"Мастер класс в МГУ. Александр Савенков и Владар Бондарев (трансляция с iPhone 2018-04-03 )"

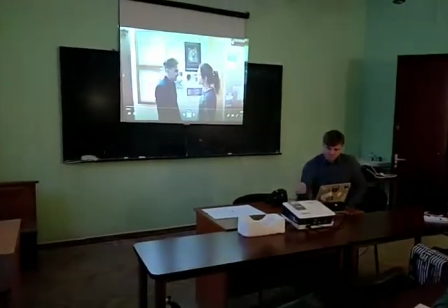848s Ты знаешь, сколько у тебя... Ну, мы обсуждать не будем, да? Я не знаю. Целый год дополнительных занятий.
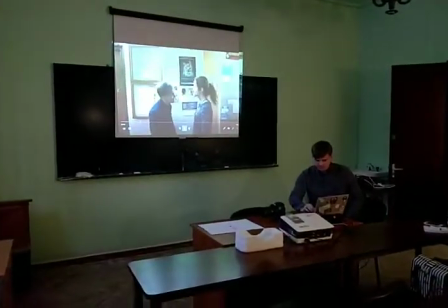854s Чего? Я не буду сказать. Ну, решай проблему, значит, комфорт.
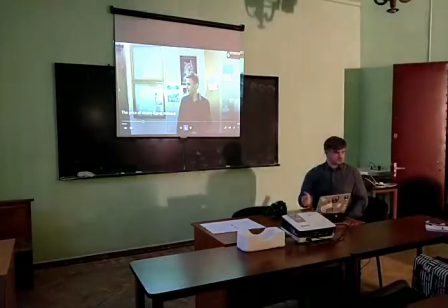861s
Смотрите, диалог лучше, конечно, раскрыть. Вот видите, все равно одним планом снято, оно типа отмазаться.
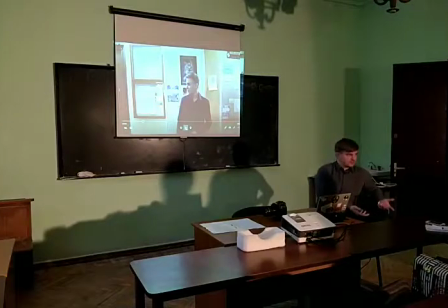866s
Ладно, поехали дальше. Зачем вы снимаете видео? Или будете снимать видео? Затем, чтобы было интереснее смотреть, что это цепляло и больше раскрыть героев, правильно? Поэтому классическое правило диалога. Классно камера поставлена, вот они вдвоем, мы видим Вася с Олей, разговаривают, да?
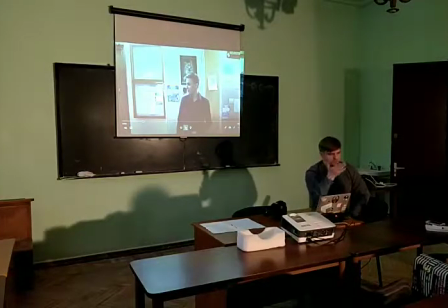885s
И в классическом кино какой кадр вы увидите? Вот они увидели, они встретились, она говорит, чувак, дальше что? Стойте, помолчите, сидите. Да. Людей покажите эмоции, покажите жизнь, а не вот мы сейчас будем рассматривать,
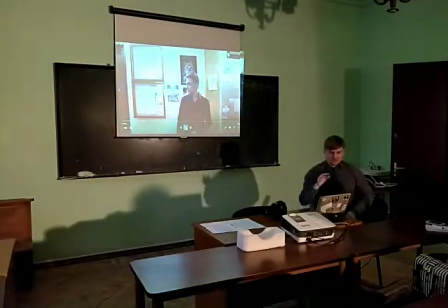902s
там рисовано, тут первый курс, и что они там Понимаете, да? Здесь важен диалог, важно взаимодействие двух людей. Так раскройте людей, покажите общий план, классно, мы видим, кто где, отлично. Лицо одного, когда говорит, лицо другого, лицо одного, лицо другого. Все, диалог состоялся, общий план, опять они разбежались.
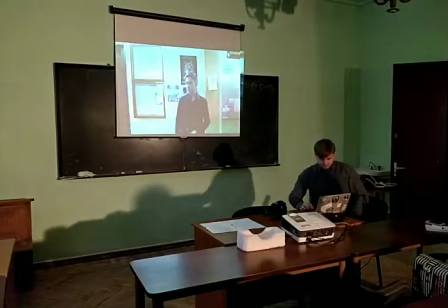920s
И классно получилось, и у вас кино, правильно? Вот человек спалился, посмотрел в камеру. Все, это брак. Видели, нет? Молодцы, сейчас еще раз. И такое всегда. Опа! И такое везде, понимаете?
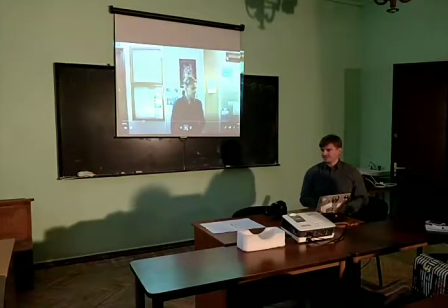938s
Это непроизвольное, конечно, когда ты смотришь в камеру, когда я здесь снимаю, это прикольно. Но это сразу выводит вас из ощущения фильма. Когда герой главный посмотрел в камеру, он вас засек. Там за экраном кто-то на меня смотрит, да, камера, все.
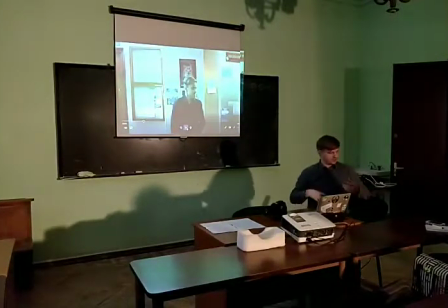955s
Вы уже выпадаете из этой сцены, а вас должно туда затянуть, понимаете, да, о чем я говорю? То есть если кто-то посмотрел в камеру, а вы снимаете какое-то кино, ну, игровое, условно говоря, не репортаж, хотя репортаж даже нехорошо, все должно быть так, как будто оператора здесь нет.
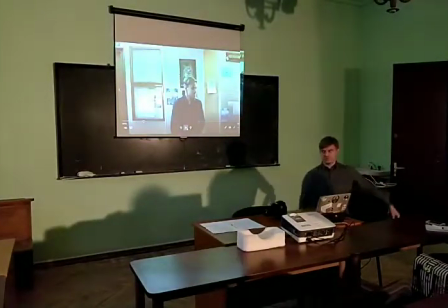971s
И вы просто перемещаете своего зрителя туда, в экран, втянули его, он здесь сидит и смотрит, все, как он разворачивается, а вас у него заметили, и все. И теряется ощущение фильма.
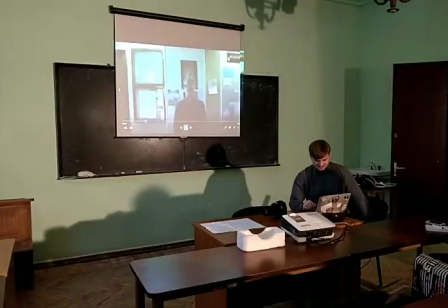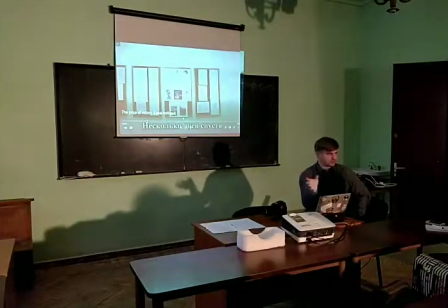996s
То есть, если у нас стоит куча переходов, сразу видно, что новичок монтирует, он дорвался на монтажную программу.
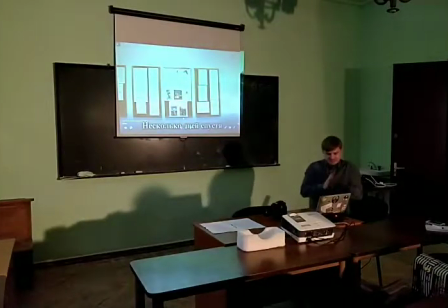1002s
Ух ты, переходики, он втыкал. Блин, я профессионал, да? Вот это вообще.
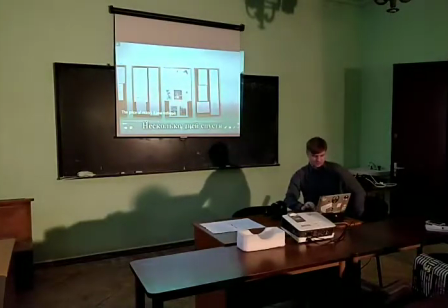1007s
Чем меньше переходов, тем вы профессиональнее. Шрифты тоже, смотрите, ребят, они портят.
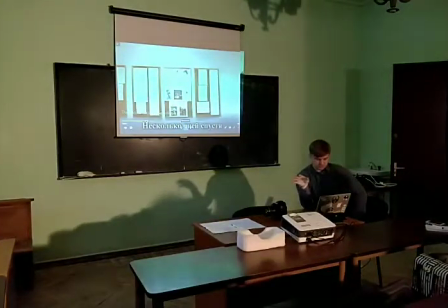1013s
Уж лучше бы там, не знаю, не было шрифтов вообще. Опять же, в темный уход можно было поставить.
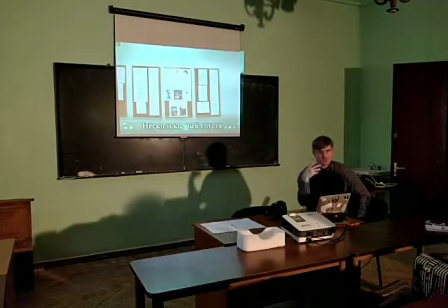1018s
Но шрифты должны быть красивые. Вам какие-то нравятся картинки, шрифты, оформления в кино? Посмотрите, просто попробуйте повторить. Очень просто. И не надо такие шрифты делать, как будто здесь смотреть будут люди с такими вот линзами, а что там написано.
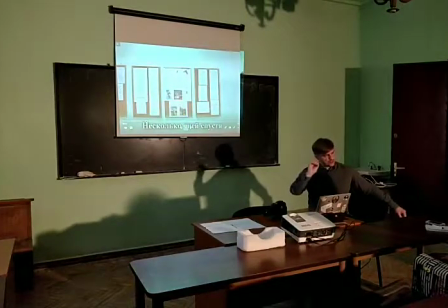1032s
Как правило, в кино подпись делается небольшой, да, такой мелкозаметным шрифтом. Согласны? Вот это классный кадр, он прошел, вернулся. Вот это хорошо, прям одним кадром снято. О, видите, наехали.
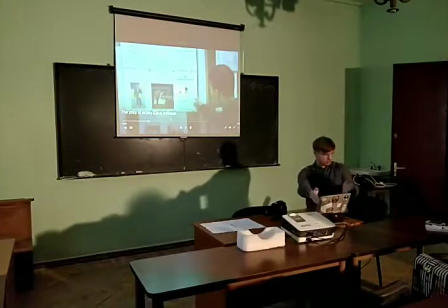1050s
Зачем? Просто крупный план сложно было отрезать монтажеру тому же, который это все монтировал, сам снимал.
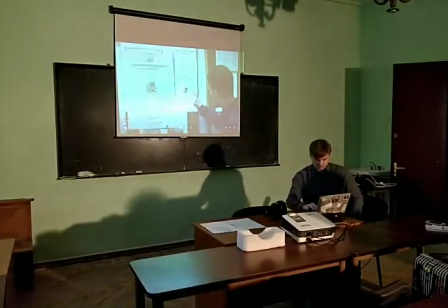1055s
Общий план, бац, крупный, вот смотрит в эту штуку. Вот это что такое за спецэффекты? Типа это же не презентация в PowerPoint, да? Можно же камере показать, что он пальцем тыкает в самбо.
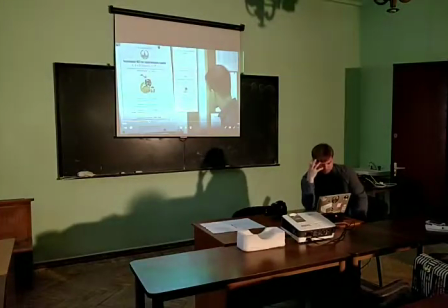1067s
Вот так вот. И потом его лицо такое, там, в голове что-нибудь происходит, он как-то думает, да?
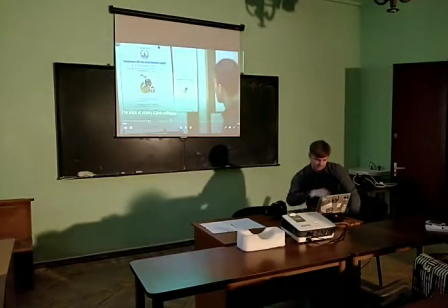1073s
Ладно, давайте другую работу сейчас.
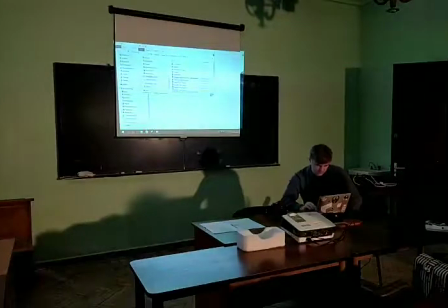1079s
Вот сейчас вижу, все нашел, да. Чтобы сильно не зацикливаться. Вот это, в принципе, то, что я сейчас говорю, это интересно или нет? Мы можем... Да. Интересно. Да? Да? Даже весело. Ну, на самом деле, критиковать всегда легко.